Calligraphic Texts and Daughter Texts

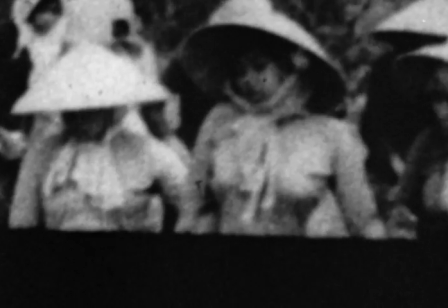251s
Although these concepts are synonymous with accented filmmaking, that does not mean that they are needed in order for a film to be accented.
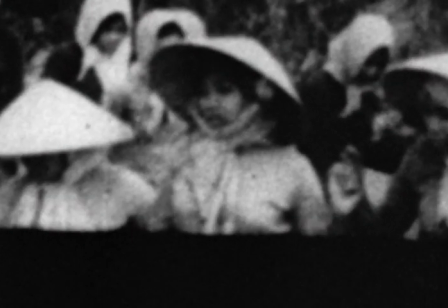260s
Conversely, the application of these concepts in a film does not automatically make the film an accented film.
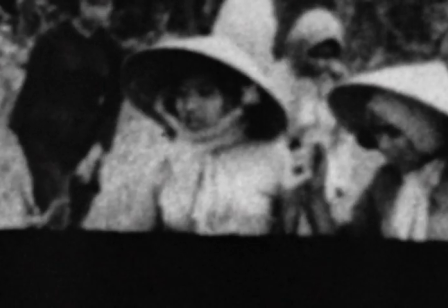267s
One recent film that applies these concepts in a way that can be seen as accented adjacent is Everything Everywhere All at Once.
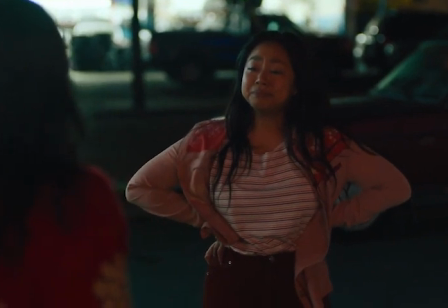275s
One of the primary relationships in this film is between a first-generation US immigrant,
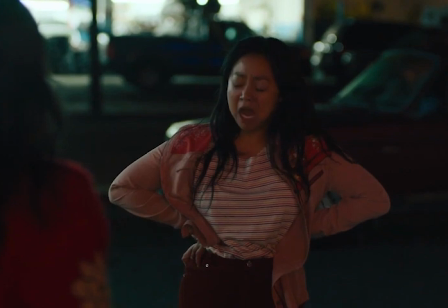281s
Evelyn, and her daughter, Joy, who is raised in America.
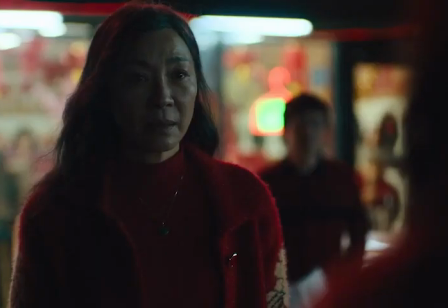286s
Joy struggles to speak Mandarin, making it difficult to speak with some of her family.
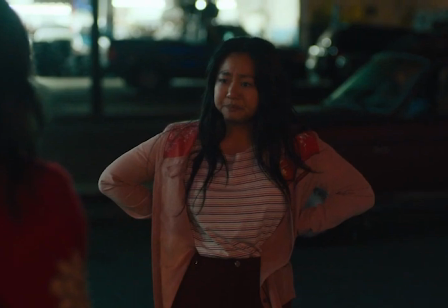291s
In addition to the slight language barrier, the two struggle to understand each other's perspective on their relationship.
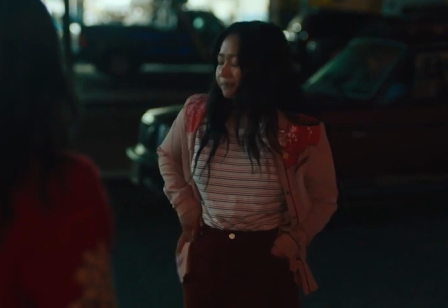297s
While Evelyn believes that a mother's job is to provide for her family,
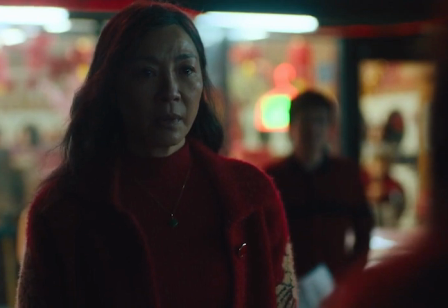302s
what Joy wants from her mother is more personal, a heartfelt relationship.
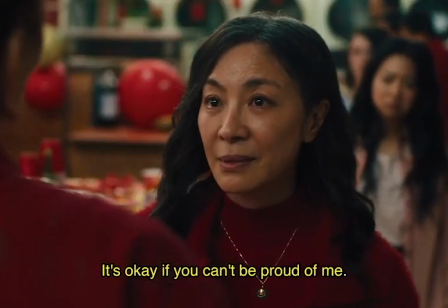308s
Where the film differs a bit from how many accented filmmakers use this relationship is that the focus of the film is on Evelyn rediscovering herself,
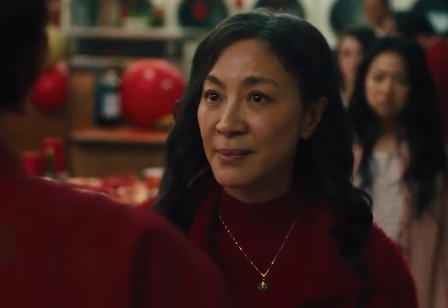316s
as well as coming to terms with who her daughter is and accepting her for it.
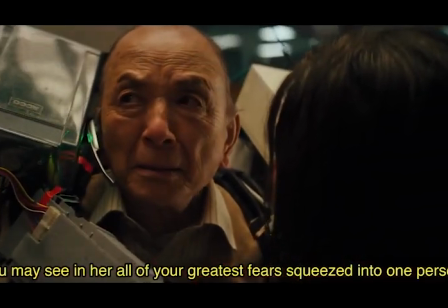321s
Joy still gets some elements of rediscovery, especially in the latter half of the film, but most of the onus changes on Evelyn.
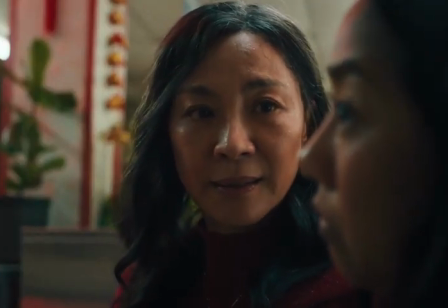330s
Instead of having the daughter try to understand herself through her relationship with her mother and culture of origin,
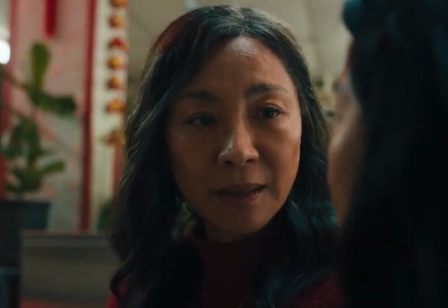335s
Everything Everywhere All at Once creates an almost inverse narrative of many accented mother-daughter films,
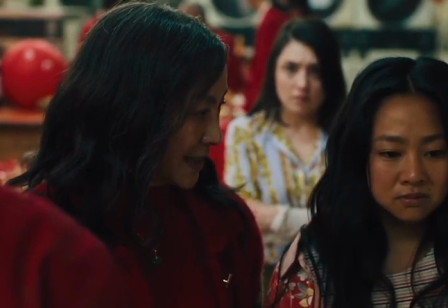341s
where the mother has to understand how her culture of origin fits into the context of her present life in a
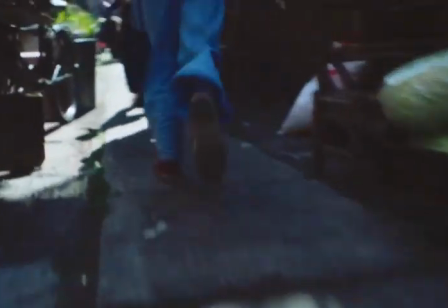347s
different country. As far as calligraphy goes, most of the film's subtitles are fairly standard for a first-world blockbuster film,
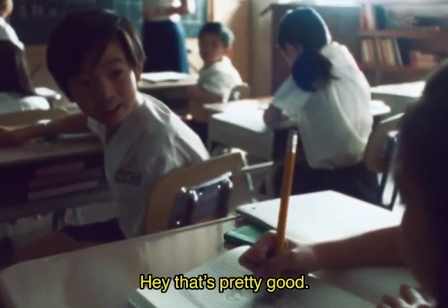354s
but one scene does use text in a more abstract way.
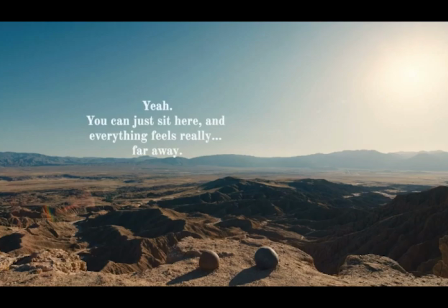360s
There's a sequence in which Evelyn and Joy are going through all the possible universes that could exist, one of which being where they are both rocks.
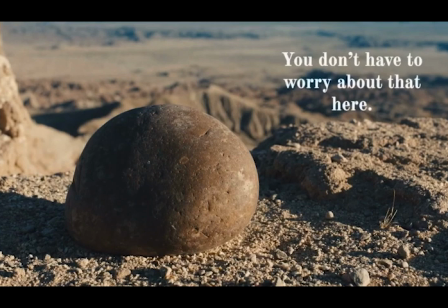368s
The soundscape of this scene is completely barren, with only a small amount of wind in the room tone.
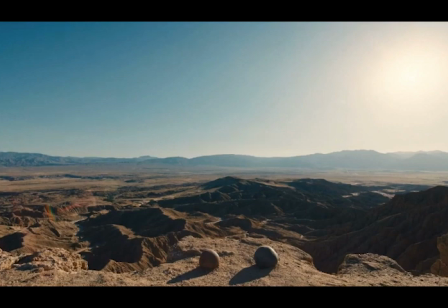373s
Neither character is capable of auditory speech, so instead, the characters converse through text.
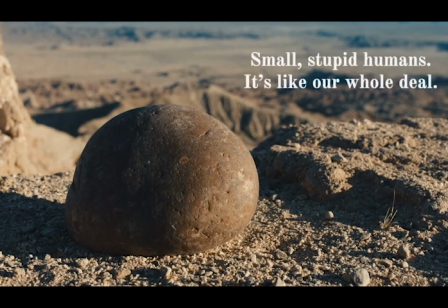379s
The font is simple, much like the universe that they are in. Each character has a text of different color on different sides of the screen.
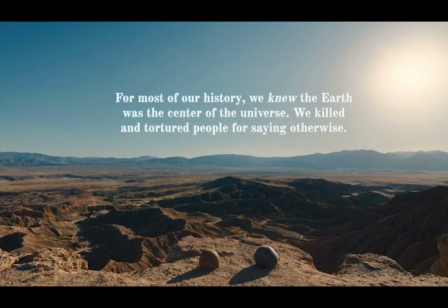389s
When Joy initiates a short monologue, the text becomes centered, with Evelyn interrupting the monologue, Joy by having her text also configured in the center.
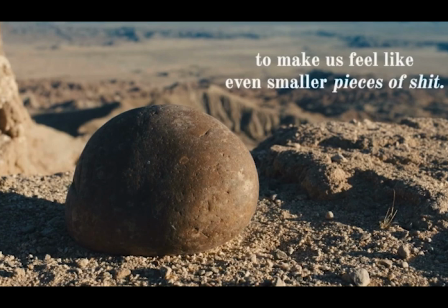400s
Italicization and bolding is used to imply certain vocal inflections that the characters would have.
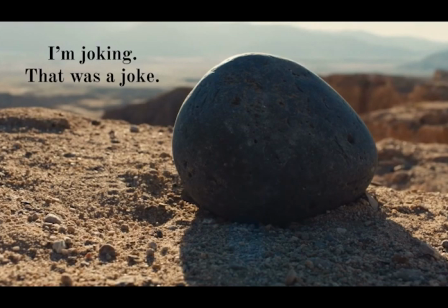406s
Every little detail of the calligraphy in this scene is meant to add a more intimate,
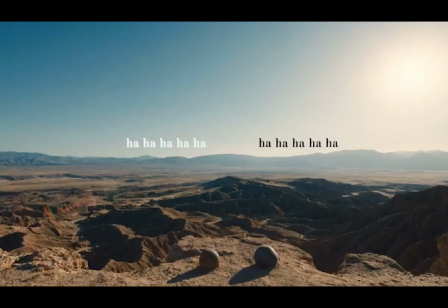411s
human aspect to a scene that is extremely absurd in nature, rather than to emphasize certain aspects of the larger message of the film like in accented films.
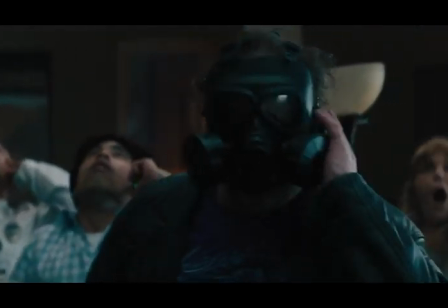421s
Another way in which Everything Everywhere All at Once can be considered accented adjacent is in its casting crew.
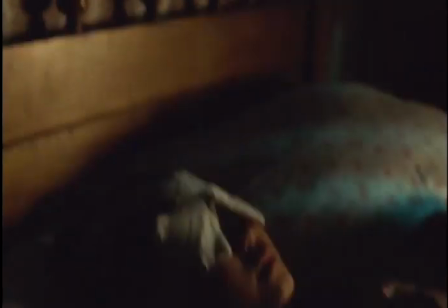428s
Many accented filmmakers are people who are from a different country than the one the film is being produced in.
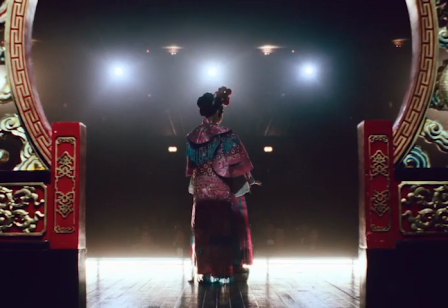433s
They are often thrown into this foreign world after being exiled or choosing to leave,
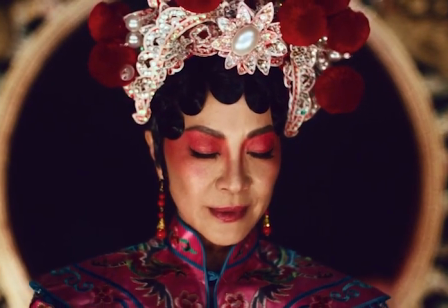438s
with many of their films being autobiographical or biographical of their people of origin.
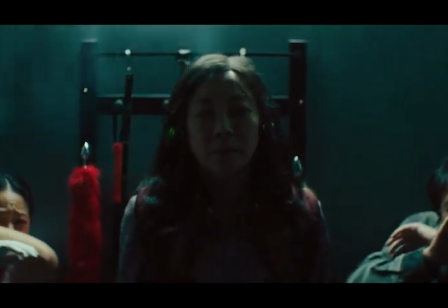444s
This is most definitely not the case with Everything Everywhere All at Once,
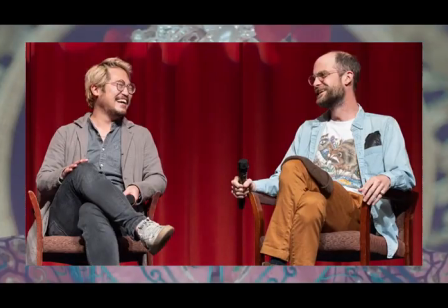448s
with both Daniel Kwan and Daniel Schreiner being born and raised in the US.
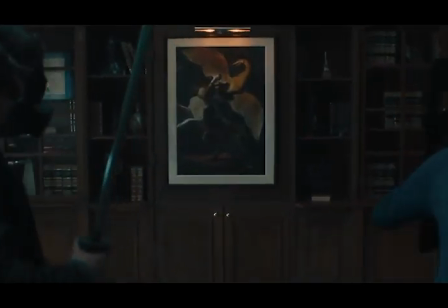454s
The closest this film might get to being autobiographical of the Chinese-American immigrant experience
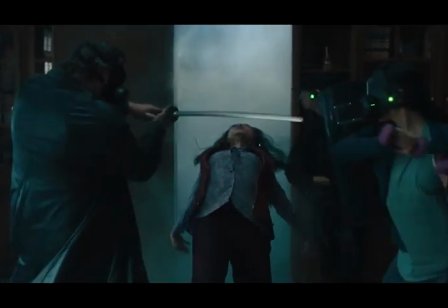460s
may mirror some experiences Kwan had in his life, but he's never explicitly stated this in interviews.
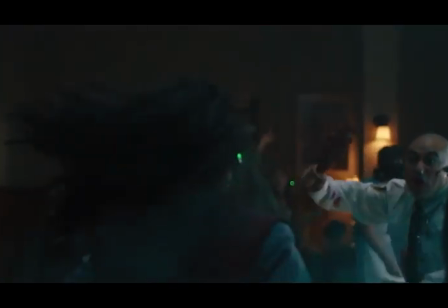466s
Same goes for a lot of the cast, who are primarily American born and raised.
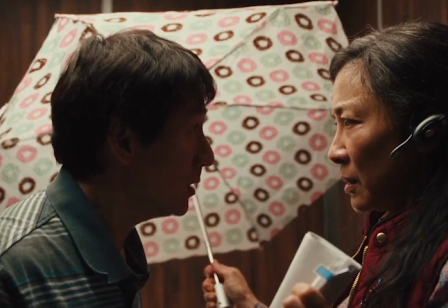471s
The two members of the production that actually have the biggest ties to the experiences of Asia-born people coming to America are Michelle Yeoh,
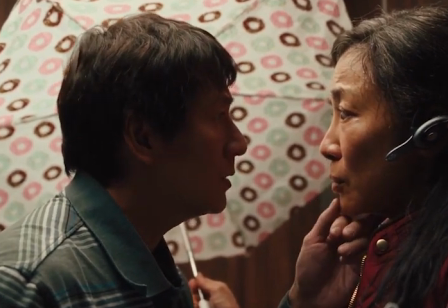479s
who plays Evelyn, and Ki-Hoo Kwon, who plays Waymond.
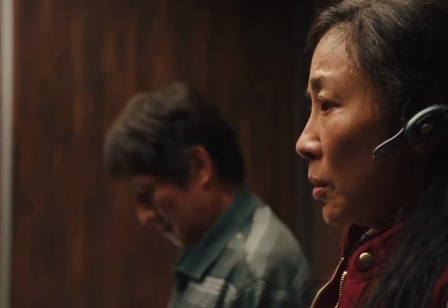485s
Although neither is technically Chinese, these actors have tapped into some of their experiences initially interacting with a foreign country when making this film.